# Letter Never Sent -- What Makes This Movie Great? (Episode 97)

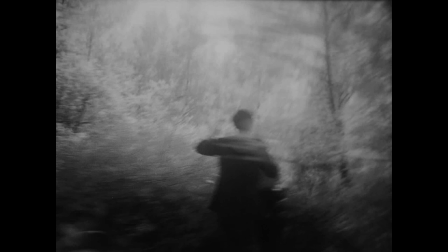(4:06)
The handheld cameras that sort of go through the forest with the characters, these huge,
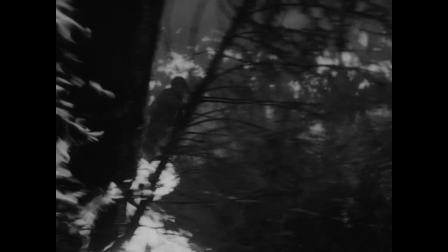(4:11)
long tracking shots, especially through dangerous situations like the fire in the forest, for example.
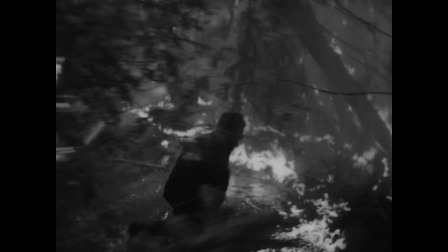(4:18)
One of my favorite scenes is to watch how the camera goes through, glides through this force walks through it with these characters under fire literally.
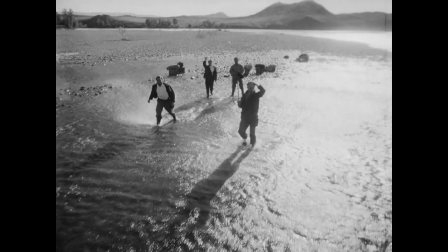(4:27)
These very long shots that on I think helicopters that pull back and show the landscape
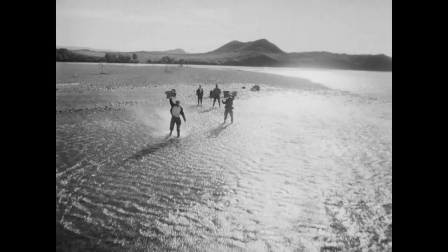(4:33)
the opening shot and the closing shot of the movie both have this type of shot in them.
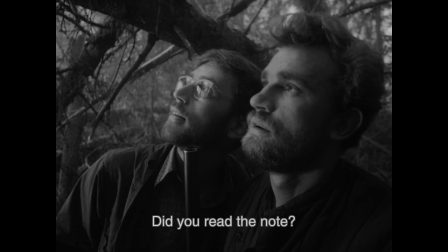(4:38)
Very extreme close shots or very close shots in this movie of characters which you get up in their face it's a very intense and personal movie lots of
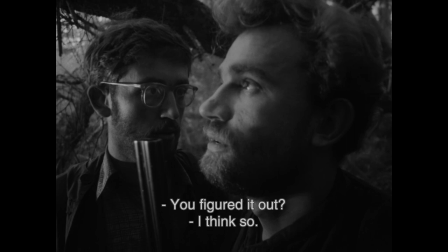(4:47)
angles as camera angles as well and nevertheless even though you have close shots you
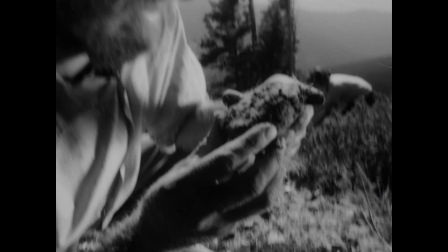(4:52)
still see the landscape and you get the characters emotional reactions
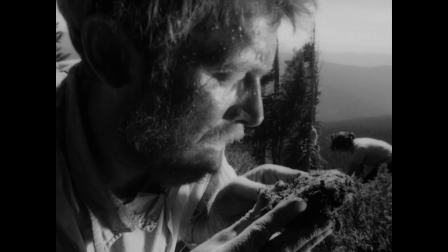(4:56)
and you feel for them with the landscape involved it's very hard to do the combination of getting a close shot with landscape stuff going on but Kaladizov pulled it off so whether you're a viewer or a movie maker video maker this movie will inspire you you will be in awe of it I think to watch this with open eyes and to think about how he made this each shot how he put the shots together and then to realize this is 60 years old at this point is really remarkable and will make you think about modern movie makers with humongous budgets not able to make shots like this not able to put shots together like this why can't they given that he was using more as we would say primitive technology, and why can't we do better than he does with our better equipment? Good question. I have to show you some of my favorite shots and sequences from this then. One of them is when the scientists are looking for diamonds and they're working very hard.
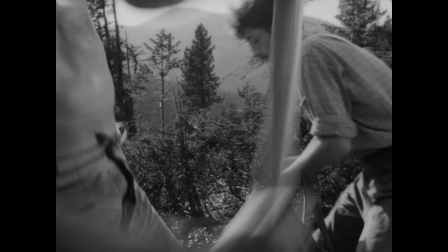(5:56)
The sequence begins by looking to me like a piece of communist propaganda.
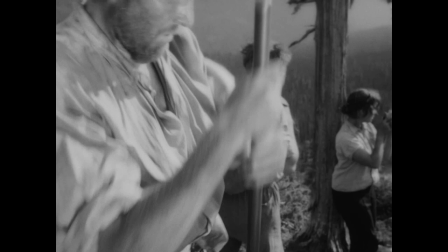(6:01)
Everybody in the Soviet Union is really hard working, conscientious. They value labor and labor for the state in particular.
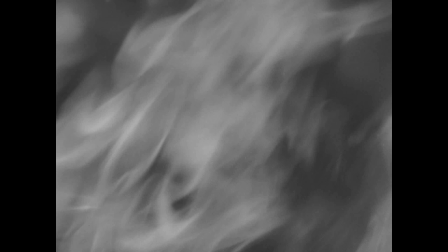(6:10)
But then the sequence This just segs into some over-the-top madness about it working so hard.
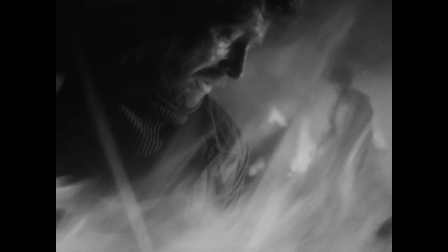(6:16)
There's so much fire around. And this camera moving around with the fire.
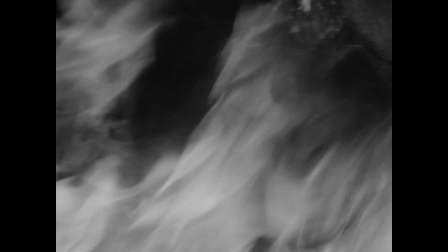(6:21)
It's beautiful and haunting. And maybe, maybe it's mocking that propaganda.
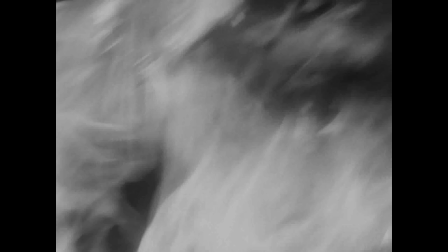(6:26)
I'm not sure about that. But I just really am loved with this particular sequence. And then, spoiler alert, my favorite shot of the movie, it's a little hokey, is when the main character is lying down and you think he's dead.
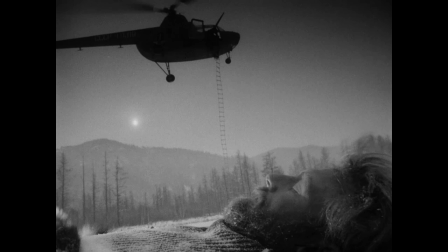(6:38)
And then the men from the helicopter descend and they descend in silhouette onto his head as he's lying down.
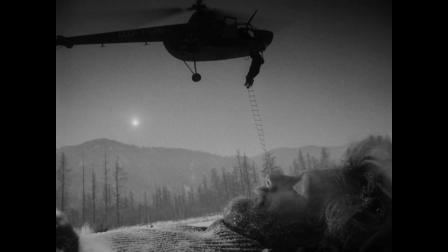(6:45)
He looks like a Gulliver of sorts. This enables a death and resurrection parable then in the end. And the question is, what does this helicopter descent mean? The gods from the sky coming down to wake him up, to go into his mind and wake him up. But the gods here, of course, are the Soviet authorities who are rescuing him.
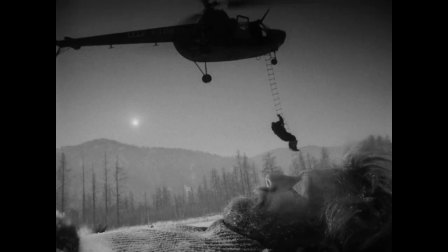(7:04)
So maybe it takes the state, the state helicoptering in to rescue the individual and make him more rational or make him alive. There's a lot of ideas possible in this shot. And the final sequence in which his character is left for dead, nature's already almost destroyed him. But maybe the state or technology from above with his helicopter is going to save him. It's really great, fascinating imagery. play around with it and think about what it means especially for perhaps the russians and the soviets or just human beings in general and civilization versus nature those themes coming up in the movie the film is imminently rewatchable because of the visuals and the music together you don't have to worry about the characters of the plot even just enjoy the ride in this humans versus nature struggle this is one of the best movies that depict that very thing i think so for that reason and all the others in this video this movie i think is great what do you think of this movie please let us know in the comments and subscribe to this channel for more great content thank you have a great day